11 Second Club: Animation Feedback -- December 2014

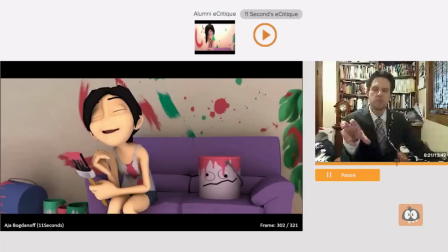[8:12]
It just wasn't as obvious when you held the drawing, but with CG we get this thing called pixel lock and the camera ends up or the character ends up
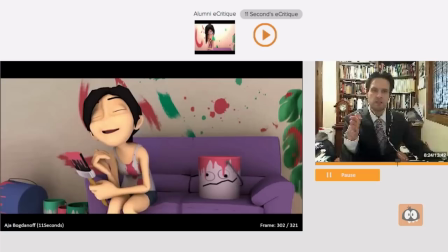[8:31]
looking at it completely frozen if all the pixels stop moving because it's so precise with drawings i think you have a more wiggle room because the hand drawn and there was always imperfections in the drawing but with these computer models as soon as you freeze that thing it goes dead and it's really
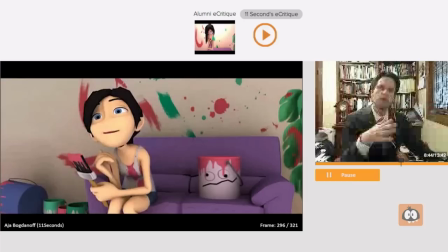[8:49]
difficult to get in and out of poses i mean it can be done uh hotel transatlantic did a lot of that but transitioning from a frozen pose into a moving pose again is a very delicate thing when you're doing those transitions. But definitely at the end of a shot like this and at the head of a shot, you don't want to have your characters just frozen at all.
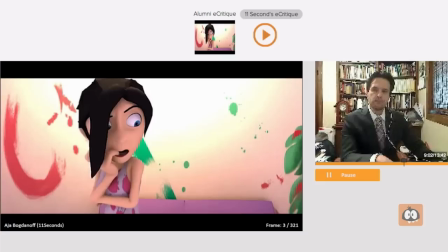[9:08]
So I would continue to animate her off to the very end and definitely put in that breath at the end. It would be a nice thing. Let's go back.
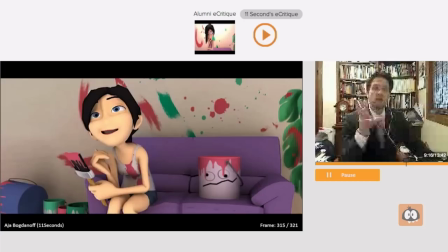[9:22]
She goes, of course I am. What would actually be good is at the end that she did this, of course I am. And you raise her eyebrows and she looks like she's trying to convince herself as well as him. So it would be like, of course I am. Really? Do you believe me? Do you believe me?
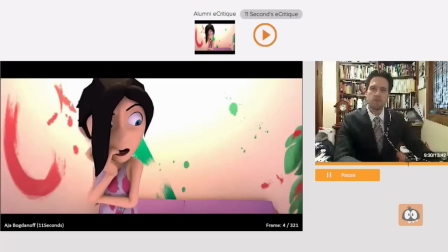[9:36]
You know, that kind of a phase of, I think it would be a better way to end that for sure.
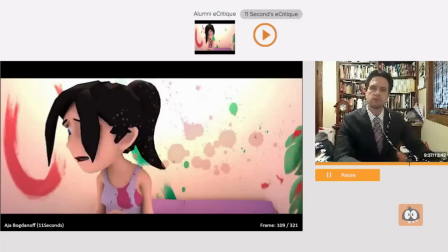[9:43] I don't need to settle down.
It's a really nice overlap in the hair.
Tell him.
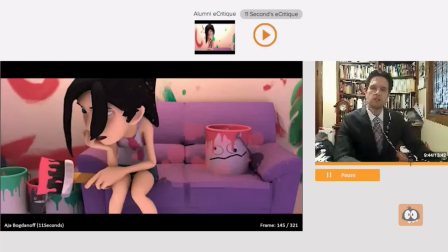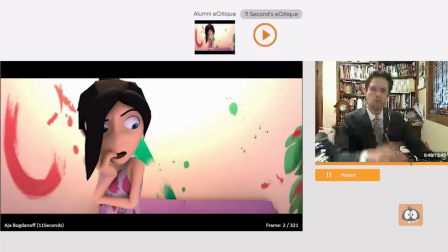[9:53]
I like the knee bob. You have a lot of nice little touches like that. You know, she's bouncing her knee, all that kind of stuff.
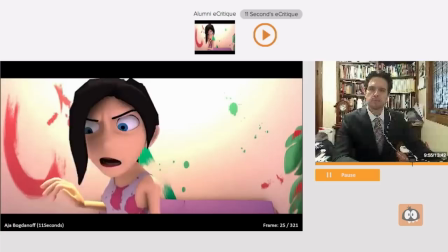[9:59]
I just want to make sure it's reflected throughout the whole body when she's doing that, you can hear her breath kind of having that shaky feeling.
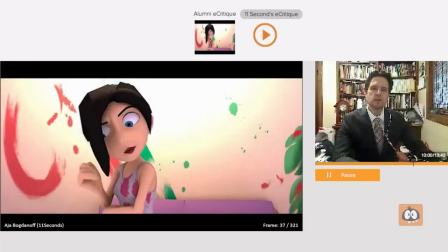[10:06] I don't need to settle down. Tell him.
When she goes, she's doing an exhale.
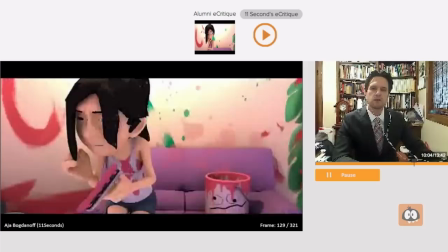[10:12] I need to settle down. Tell him. I'll tell him.
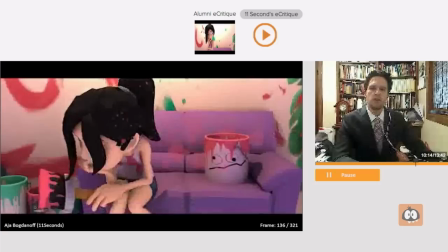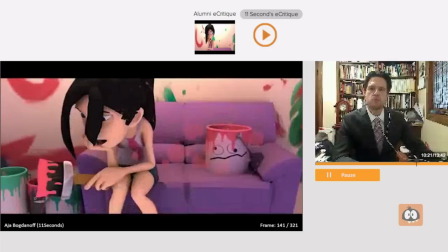[10:27]
what can we put in there maybe squint her eyes during this section here we see the lower lids
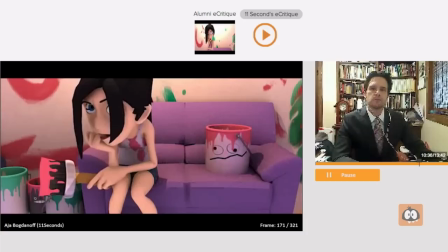[10:41]
come up a little bit she starts to go into more of a squint even when she looks up at him maybe the lower lids, like she's questioning not only what his reaction is but what she's actually doing as well.
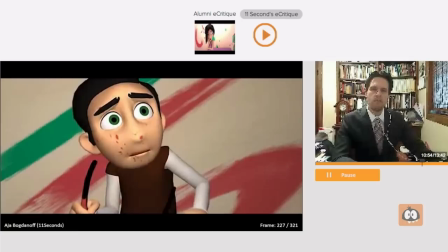[11:00]
Yeah, he's great. The only thing, like I said, you just gotta change his eye line so it makes sense when he's looking.
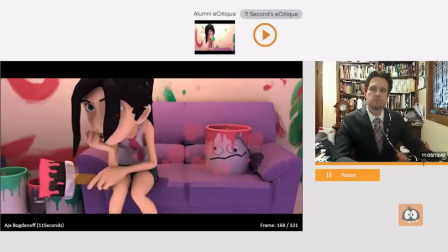Yeah, I think all the other stuff is looking really good. You don't have, and you have some nice weight to the paintbrush. I think it slides here in her hand a little bit.
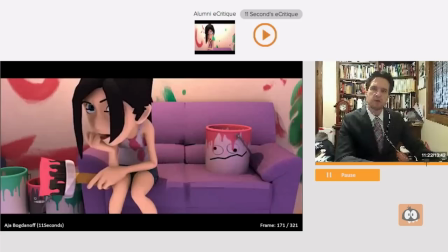[11:30]
Really subtle, but at the very last couple frames before the cut, the brush kind of moves in her hand.
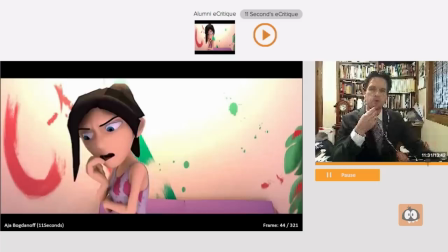[11:37]
I don't know if that's causing that. That's minor. The thing that I would really work on for this would just obviously be the eyeline, your establishment of these speckles that are on the lens.
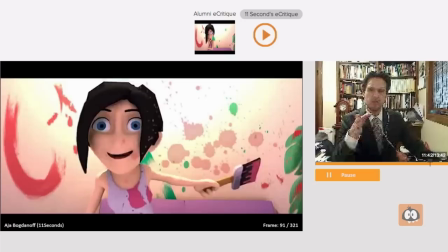[11:51]
If they're indeed on his glasses, it needs to be a POV shot then,
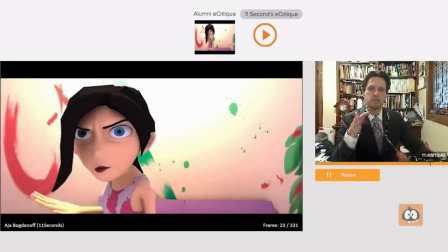[11:55]
in which case you would change her eye line here to be looking right at camera.
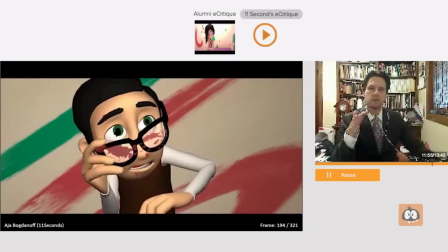[12:01]
Then it would make more sense when you cut to him, and he would be looking down at her.
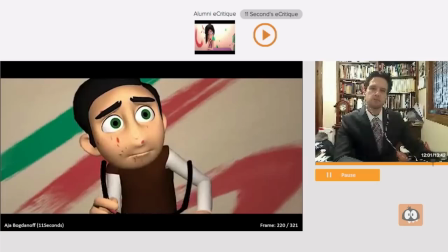[12:09]
Then we would get that connection of the speckles that are actually on the glasses.
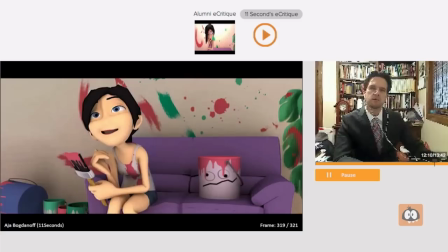[12:15]
And this one, again, screen right, eye line.